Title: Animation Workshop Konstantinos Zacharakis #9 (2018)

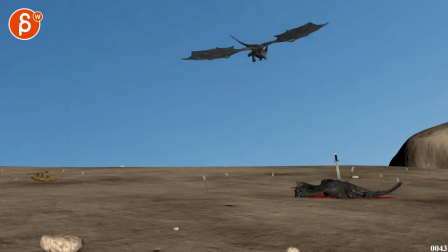240s
And then by now, I would... rotate over, like I said, for that turn, lead with the head orientation so that the neck kind of curves in there, then bring the legs into what you have now,
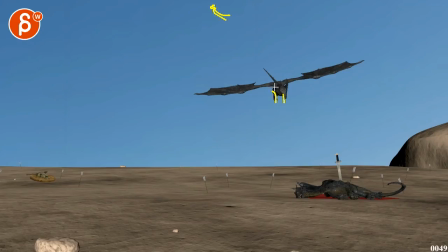255s
so they go from flat to back dragging to kind of lower, so there's again a bit more of a visual change. But having that turn and leading with the head and kind of having
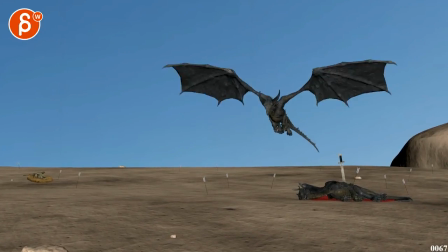266s
that glide into that turn is going to help, and then potentially delay.
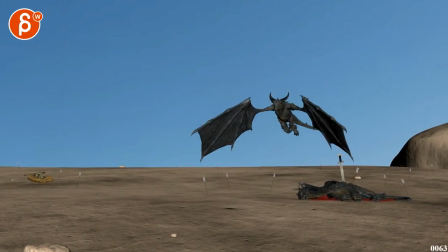272s
I know there's not much time, but I would delay that flap by 5-6 frames.
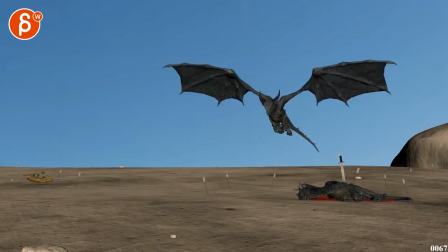279s
And you might have to make this frame, just this flap, faster anyway.
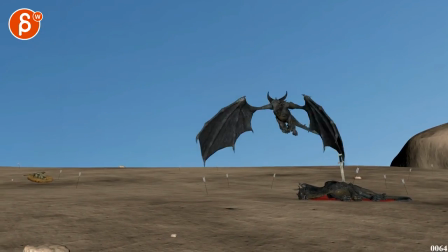283s
If we're like, steal frames out of this flap and add it, if that makes sense, right? You want to add this flap a bit later.
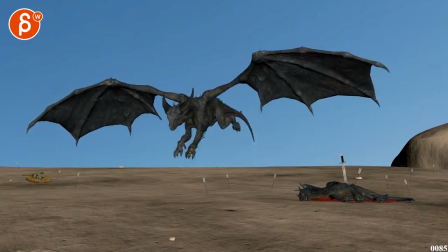294s
We're just going to compress the time of this one, but I think it's going to be okay because you want that to be a bit faster to really sell the idea that it's breaking.
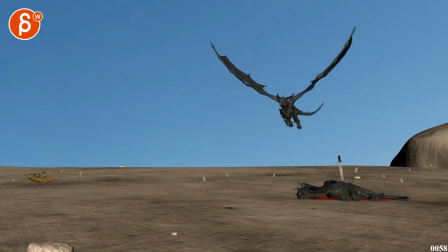305s
which also means you could make this guy a bit faster, this flap.
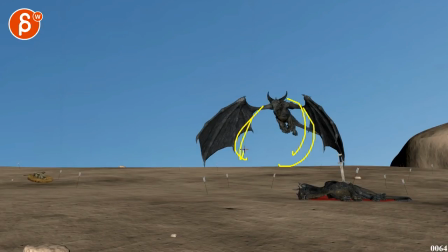309s
And I would absolutely go further with the flap, close it a bit more. So it's a really strong
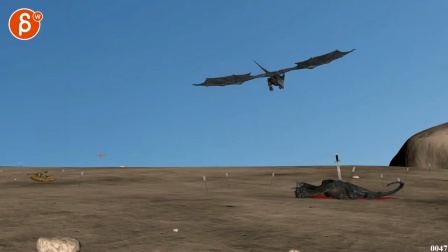317s
momentum stopper for it. Just make sure that also from the top view, it's really following a nice path and in the legal way. And it's not doing some weird crabbing sideways translate. Just something feels funky through here.
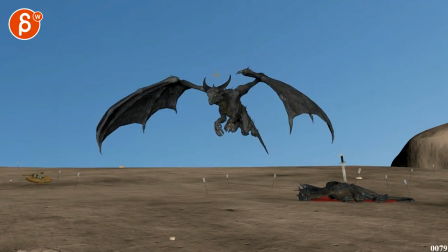332s
And you're probably by now, I would be in this position.
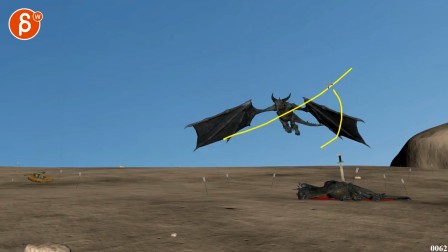338s
Whereas through here, I would still be curved this way. So this side would be higher. So the whole body would be tilted over.
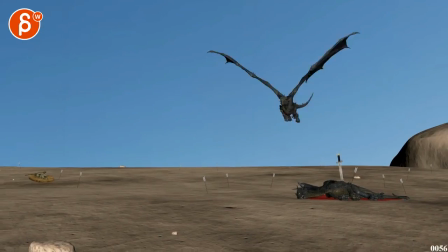343s
Just kind of more into a turn and lean into this. And just slowing that beginning down just a bit fast. Especially through here. It comes in and it feels almost like there's a little drop here. Right there.
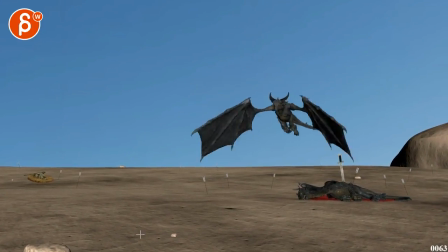358s
A bit of a speed up and a bit of a drop. And then same thing here.
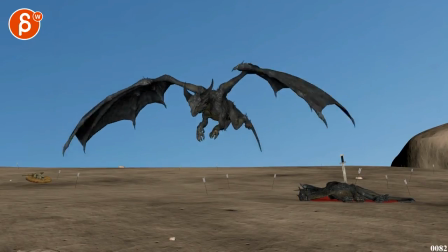366s
Right there. Through this section, there is a speed up as well. Gets a bit slow and speed up.
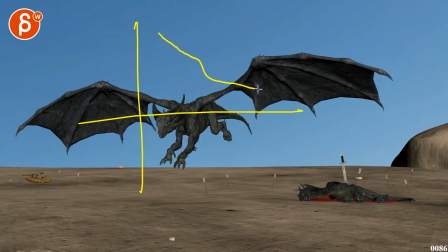373s
So make sure that like in your graph, you don't have a sudden like that in your translate, where that would be your speed up there.
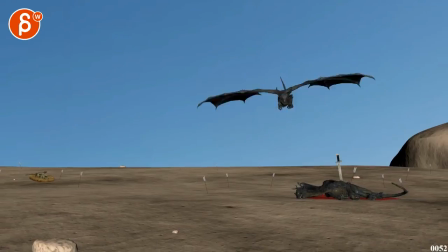381s
So just through here, it's a bit too fast. Zoop right there. And then as you continue, you want to start offsetting. You want to avoid shapes like this. When the wing comes up, you can delay that membrane a bit more.
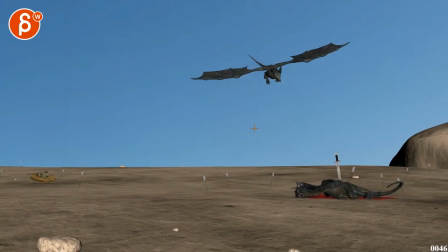397s
So it's not just that very thin line, especially on here, something like this too. So you want offsets, even if with the overall change of that angle,
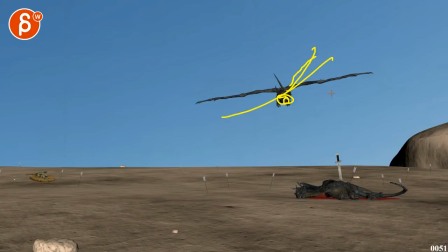410s
you still want to offset one of the wings and you have some membrane showing up here for the wind resistance, just to get some more interesting shapes in there.
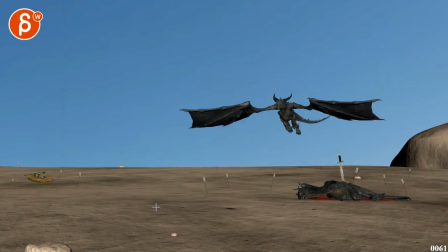418s
And then overall, just offset the wings for asymmetry. You can easily get in there, drag that tail a bit more for that section.
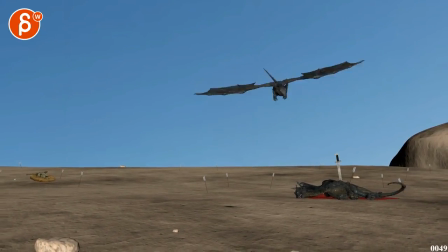427s
That's also kind of feels a bit stiff. You can always hide that tail till the very end if you want. I don't know. I'm not a fan of tails. I'm really bad at it. So I understand your pain.
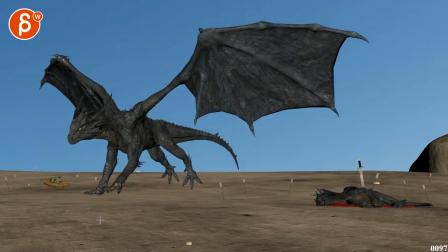442s
Watch out that right there. I think that hop up with the head is a bit fast.
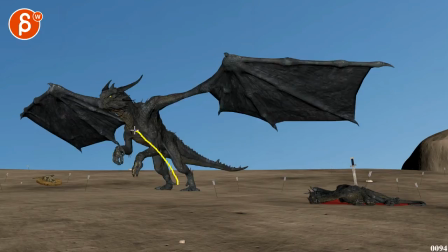449s
Might potentially be also a bit too high. It's almost like you're starting to go high, but then it goes right down versus that would be a bigger jump.
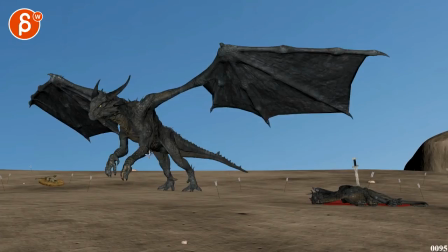457s
So it might be a combination of maybe not going as high,
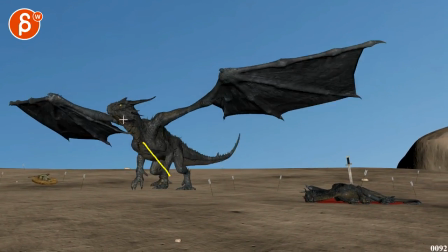460s
but I wouldn't bring up the head so high because then here it's a sudden change and drop.
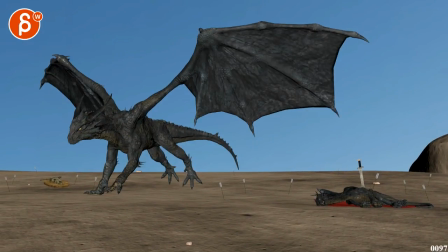467s
But that in real time,
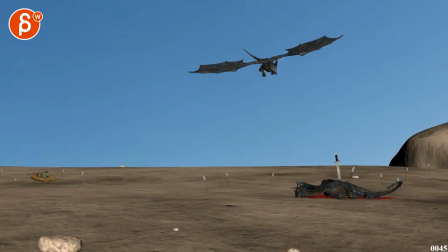471s
and it's not by much, just a little adjustment. It's just a bit fast. I'm just looking at the scale and weight of it.
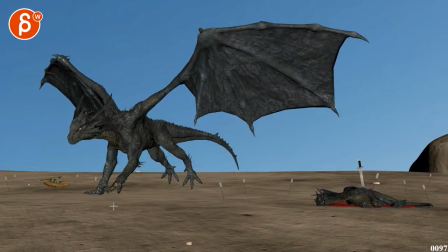477s
Just that curvature is just a bit fast. So if you just dampen that a little bit, we'll give it a bit more weight.
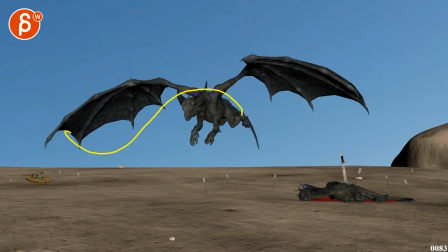487s
And then on stuff like this, when the head goes down and has that nice, you know, all that curvature stuff, which is all cool,
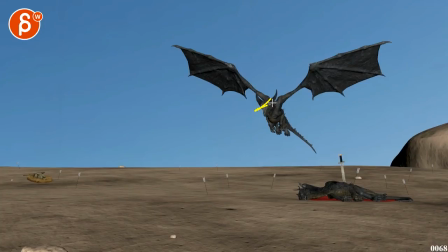493s
you can have that head slightly tilted, you know, depending on that angle.
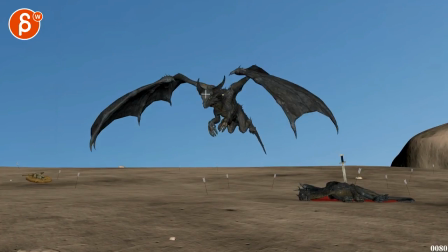498s
And then as you come in here, it could be straight out like this.
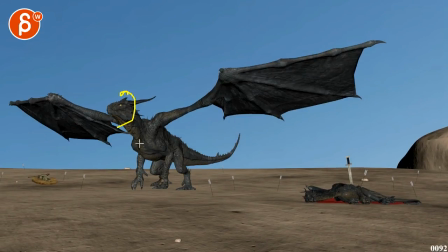501s
But then as you go into something like this, you could have a sideways tilt again, just to kind of engage all axes of that head.
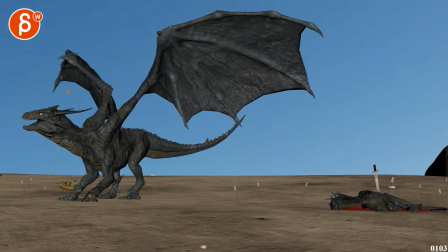508s
So it's not all one straight axis and always horizontal. So you can make that a bit more complex.
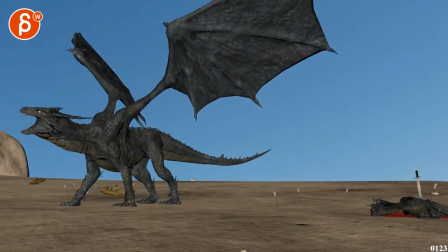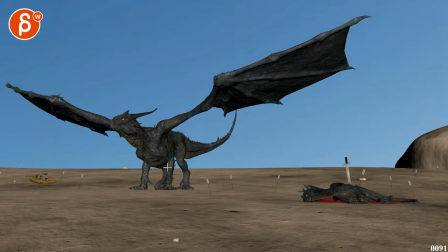519s
This is a bit, it's all a bit twin. Then it gets a bit muddy in the silhouette there.
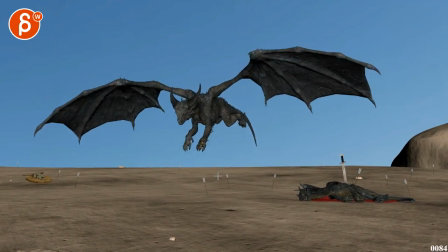525s
I like your offsets and poses there. That's all cool here too.
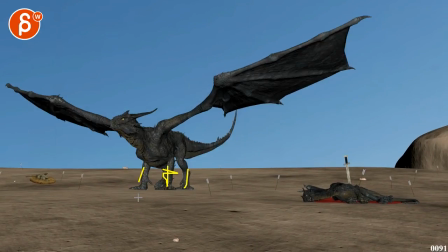530s
You could potentially offset this by one more frame. I will bring in those toes. Boom, so that on this frame by now-ish, that would be spread. So there's a bit more spreading of toes.
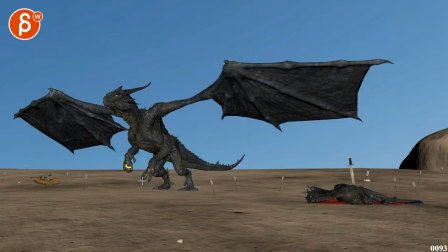545s
As you go on here, you bring them back, that's good. But on this, I will bring those toes body a bit more in.
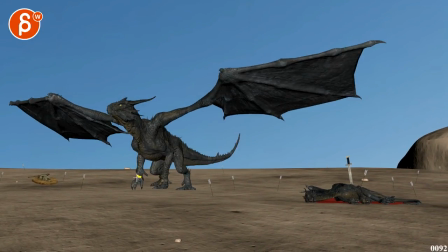556s
Same thing here, the hands here, they go up, up, and then down.
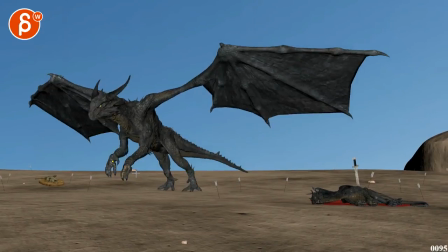562s
So it's a bit of a one-frame direction change there. There's anything you can do. Again, by not going as high,
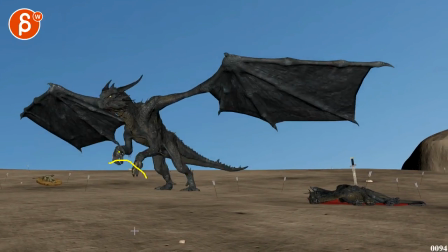568s
you just want to flatten that a bit more so it gets a bit more of an arc versus just a very flat
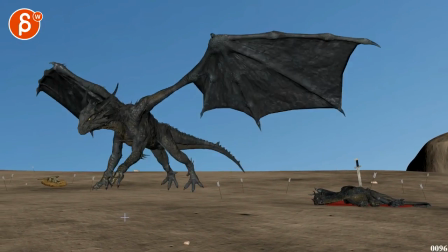578s
an angle there. Then as you get in here,
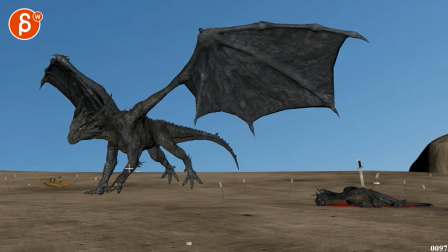584s
you're starting a move this way with that paw. And then it goes straight down.
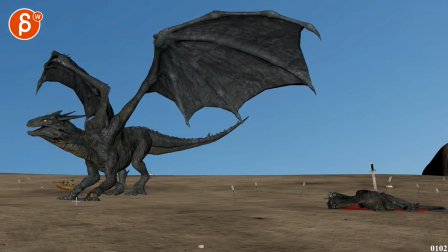590s
So make sure it continues forward. And through here, I would flatten that ankle there for compression. It stays a bit too long in this shape. Same thing, bring in toes, fingers closed. so that through all of this, they can spread.
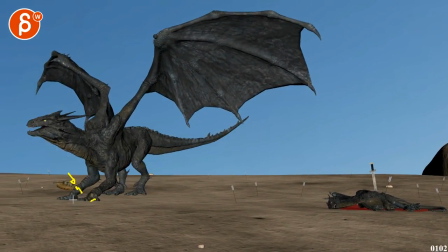609s
Also seems a bit, even though this guy is catching up a bit, just watch out if that's a top view, head, legs, and fingers, that when it slides forward, it could have a little bit of an outward slide,
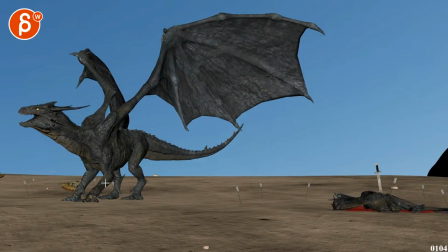621s
so that this last pose is a bit different. Because to me, you want to be stabilized, so it'd be almost be in a triangle position for a stronger visual thing of I'm stabilized and strong versus getting closer.
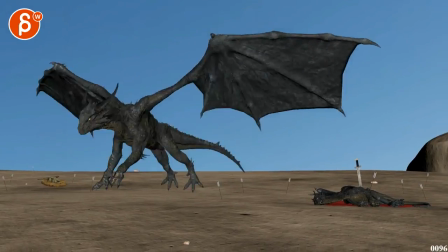637s
Okay, hold on, but you do have a step here. So hold on, let me take that back.
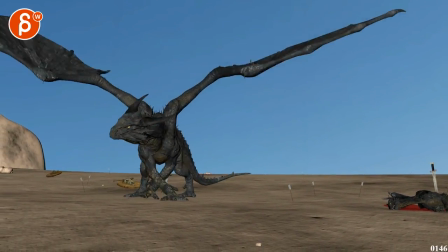646s
Yeah, it was, you have that here, which is cool. Nah, then I would say leave it.
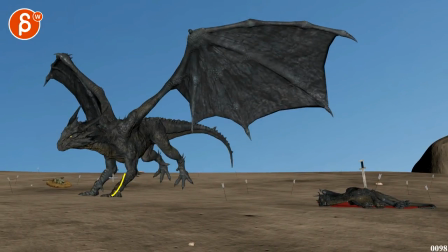655s
Yeah, I'll take it back. Forget everything I just said. Because I like also that you have a certain distance and then you get closer for that contrast.
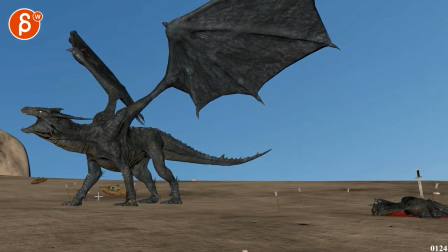662s
And then you do have this for the triangle, which is cool. So forget everything I said. Leave everything you have. Just do the compression on the ankles. Same thing here on that step.
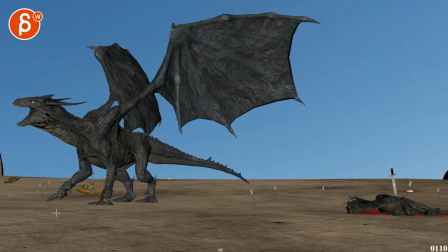675s
Bringing in toes together and spreading out the toes. And you can be pretty lazy with the toes and then they flap open. Almost like a lion or bigger cat. They have a very lazy paw. And then they flip over just at the very end.
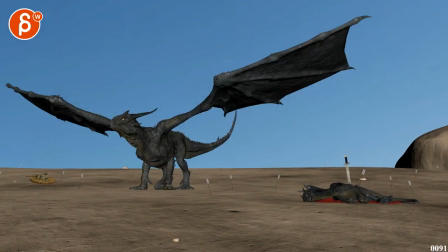695s
This could be neat. Not that this is a cat, but you know, could be something to incorporate.
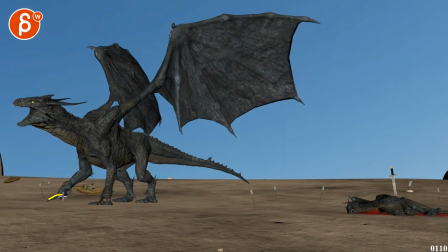700s
So it's not so... Also, let's look at the pose. It's so straight. It's giving a bit more visual interest by having that curve and then that change.
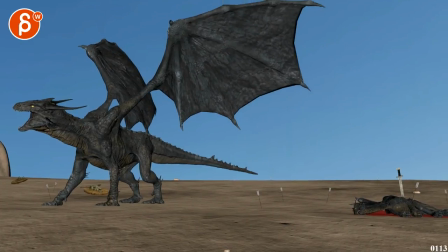708s
And gives you a little bit of a visual snappiness, which could add to the...
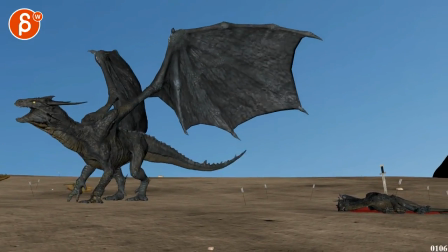714s
But as you do this on all those steps, but especially this one, this leg feels very independent.
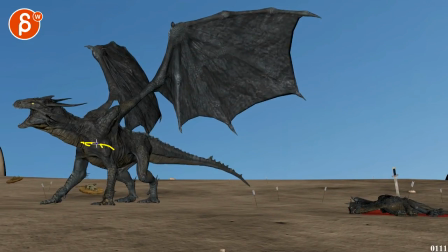721s
I don't see a rotation in Y or a rotation over in the chest for some balance.
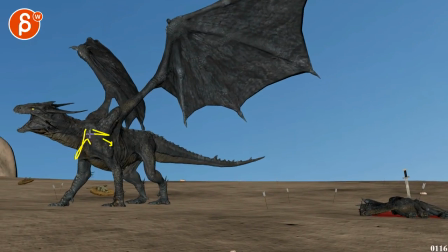726s
And on that, on that plant, bit of an impact and little elbow jiggle, bit of an impact in the neck. So that type of detail you want to start putting in there. Boom.